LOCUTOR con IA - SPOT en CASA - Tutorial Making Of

Porque luego en sí es lo mismo Se aplica en las veces que sale el mismo procedimiento
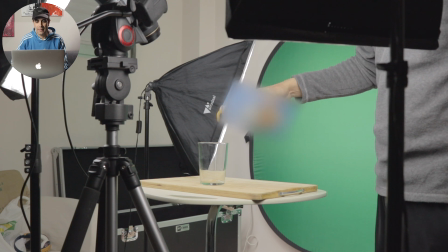Para estas tomas simplemente es estar sirviendo la bebida Pero si ves el fondo verde aquí puede
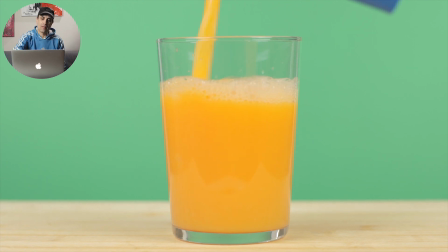tener alguna complicación Porque a la hora de querer quitarlo Tenés un vidrio que es el del vaso Entonces cuando pasa
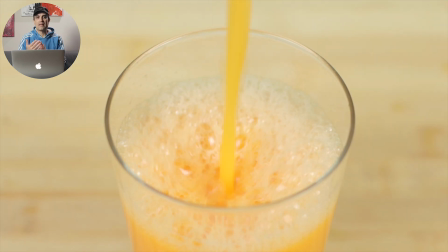eso es muy complicado quitar el croma Porque se te va a quitar parte del vaso en este caso Entonces lo que hice fue cambiar el color del
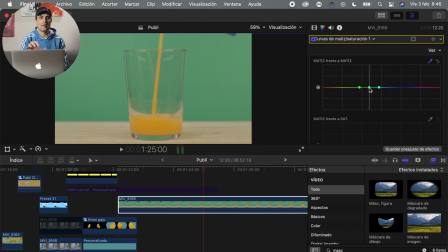fondo directamente O sea irme a curvas de matiz saturación Seleccionar ese color y cambiarle el tono A diferencia de extraerlo que es lo que se hace normalmente con un croma Yo en este caso lo que hice fue cambiarle el color Y de esa manera consigo un resultado muy bueno Y el vaso no se me
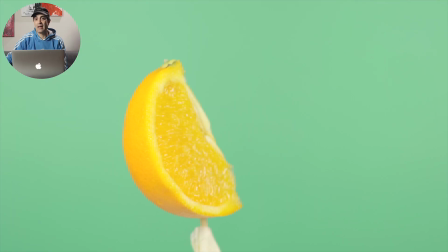borra lo que es esa parte Me sirvió una botella que tenía para ponerla sobre la plataforma que gira Y de esa manera tener ese
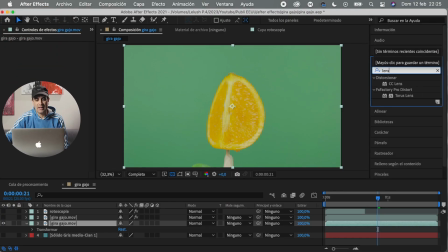plano donde va girando Y ya luego en postproducción lo que hice fue añadirle el efecto lentes o lens en aster effect Y
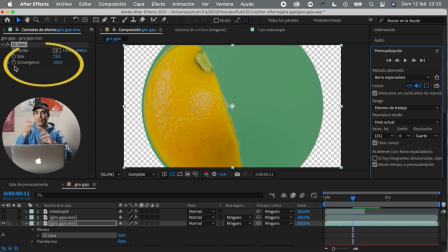conseguir ese efecto que se va haciendo como un redondo como que va bailando Es lo que me imaginaba también Fui probando, esto es ir probando Y me gustaba ese resultado que daba Le fui animando los parámetros y ahí me quedó el resultado
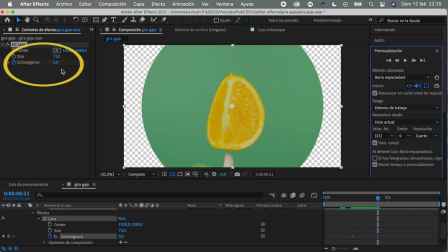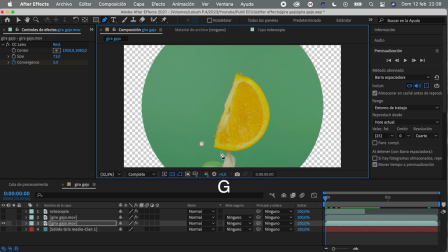Y luego le apliqué una máscara Para quitar la parte del paro que estaba sujetando la naranja
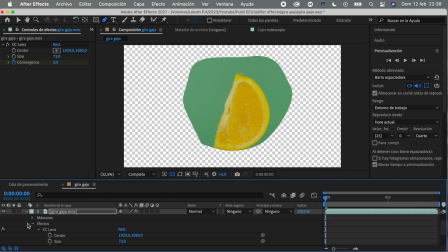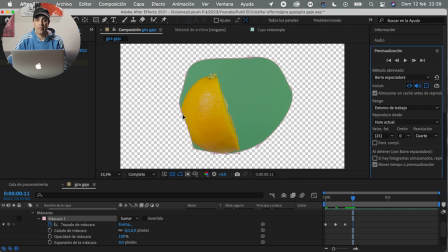A partir de ahí es cambiar el color del fondo también Si no sabes cómo hacer un croma o quitar un fondo verde Te dejo por aquí el tutorial para que lo vayas a ver luego de ver este video Tanto en Final Cut Pro que es el programa que yo utilizo Como en Aster F Los dos programas están ahí Arriba
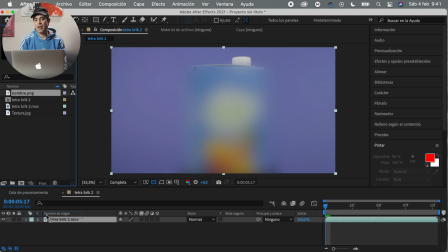para hacer lo que es la parte frontal de la bebida trabajé con la imagen png que es con fondo transparente que yo
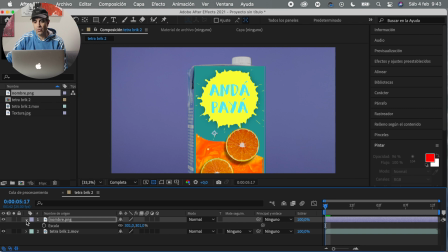generé en el final cut y luego le aplique una textura para empezar a darle un poquito más de realidad también porque si no queda
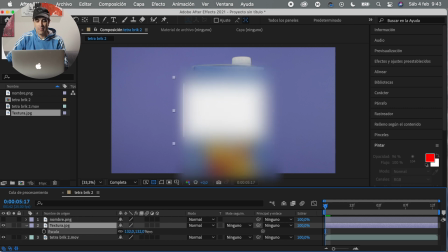un pegote y que le pones y no queda bueno o por lo menos no queda real al poner la textura la puse por debajo del diseño que hice del
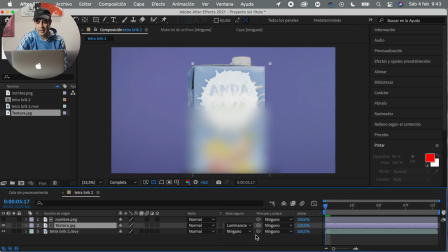frontal de tetra brick fui a mate de seguimiento y le active mate de luminancia de esa manera la integro mucho mejor la textura duplique la capa de diseño que yo había hecho la puse por debajo y a la textura le bajé la opacidad para esa manera se vaya quedando lo
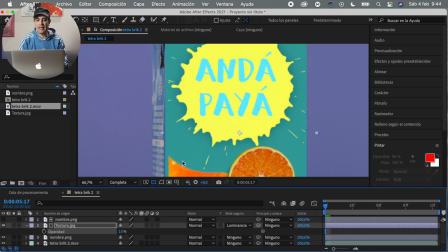mejor posible para que se integre todo mejor de esta manera ya le quito un poco de esa nitidez que le da el digital no a la hora de poner así una imagen de todas formas todavía les falta un gran detalle a esto pero primero bueno más que uno me faltan dos me faltan más me apure dos o tres por lo menos pero bueno el último es él ahí para que se quede lo más real posible con el efecto cambio
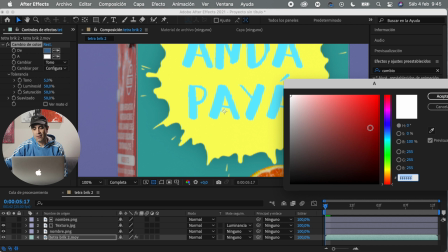de color seleccione lo que es el color de tetabric para alterarlo y llevarlo al color del diseño que yo había hecho porque así se queda
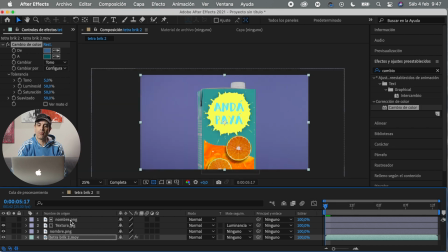mejor que la caja tenga el mismo color no luego lo que hago es pre componer el diseño mío con la textura y le aplicó una máscara para ir
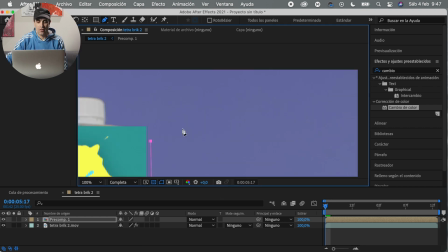marcándole y que en los bordes se quede bien y se ensamble todo mucho mejor no con el tetra brick original o con la toma que está por detrás le aplicó
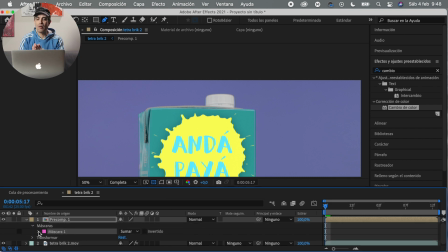calado la máscara lógicamente como siempre y para que se quede lo mejor posible hago la capa 3d y la inclina un poquito porque
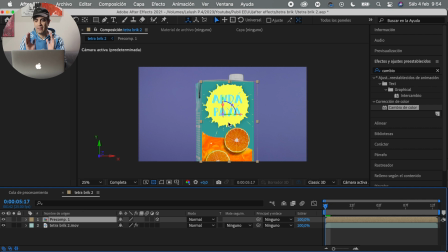si vemos el tetra brick no está no es un plano frontal está un poquito inclinado entonces para que se quede mejor todavía bueno
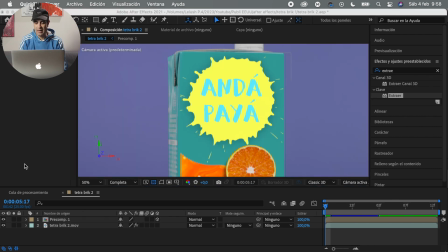y para que esto queda aún más real porque todavía le falta no está mal pero le falta un poquito es meterle los reflejos porque esa manera se va a quedar mucho mejor el resultado entonces primero lo que hago es duplicar la capa del tetra brick ponerla por encima y lo que hago es aplicarle
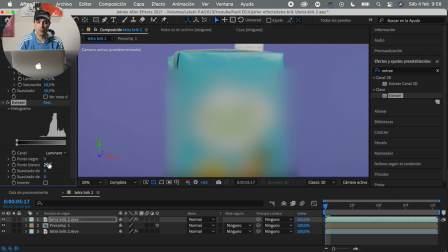el efecto extraer de esa manera en el canal de iluminancia le voy tocando el punto negro el punto blanco y el suavizado de los mismos de esta manera lo que busco es conservar nada más que el reflejo de esa capa no de que contiene el tetra brick que es la toma original una vez
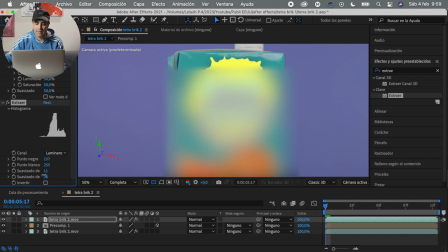que voy ajustando y ya consigo el resultado lo que le aplico una máscara para quedarme solo con el reflejo y de esa manera queda mucho mejor el diseño
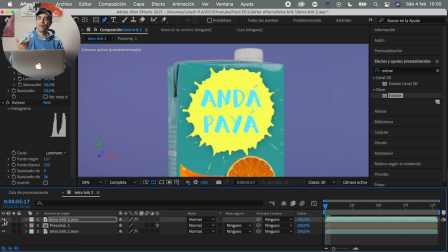y mucho más real si te está gustando el vídeo dejame un like un comentario algo por ahí debajo que los leo porque para mí es un apoyo buenísimo una palmada ahí en la espalda diciendo loco lo estás haciendo bien no sé algo y es una motivación para seguir trayendo un montón de cosas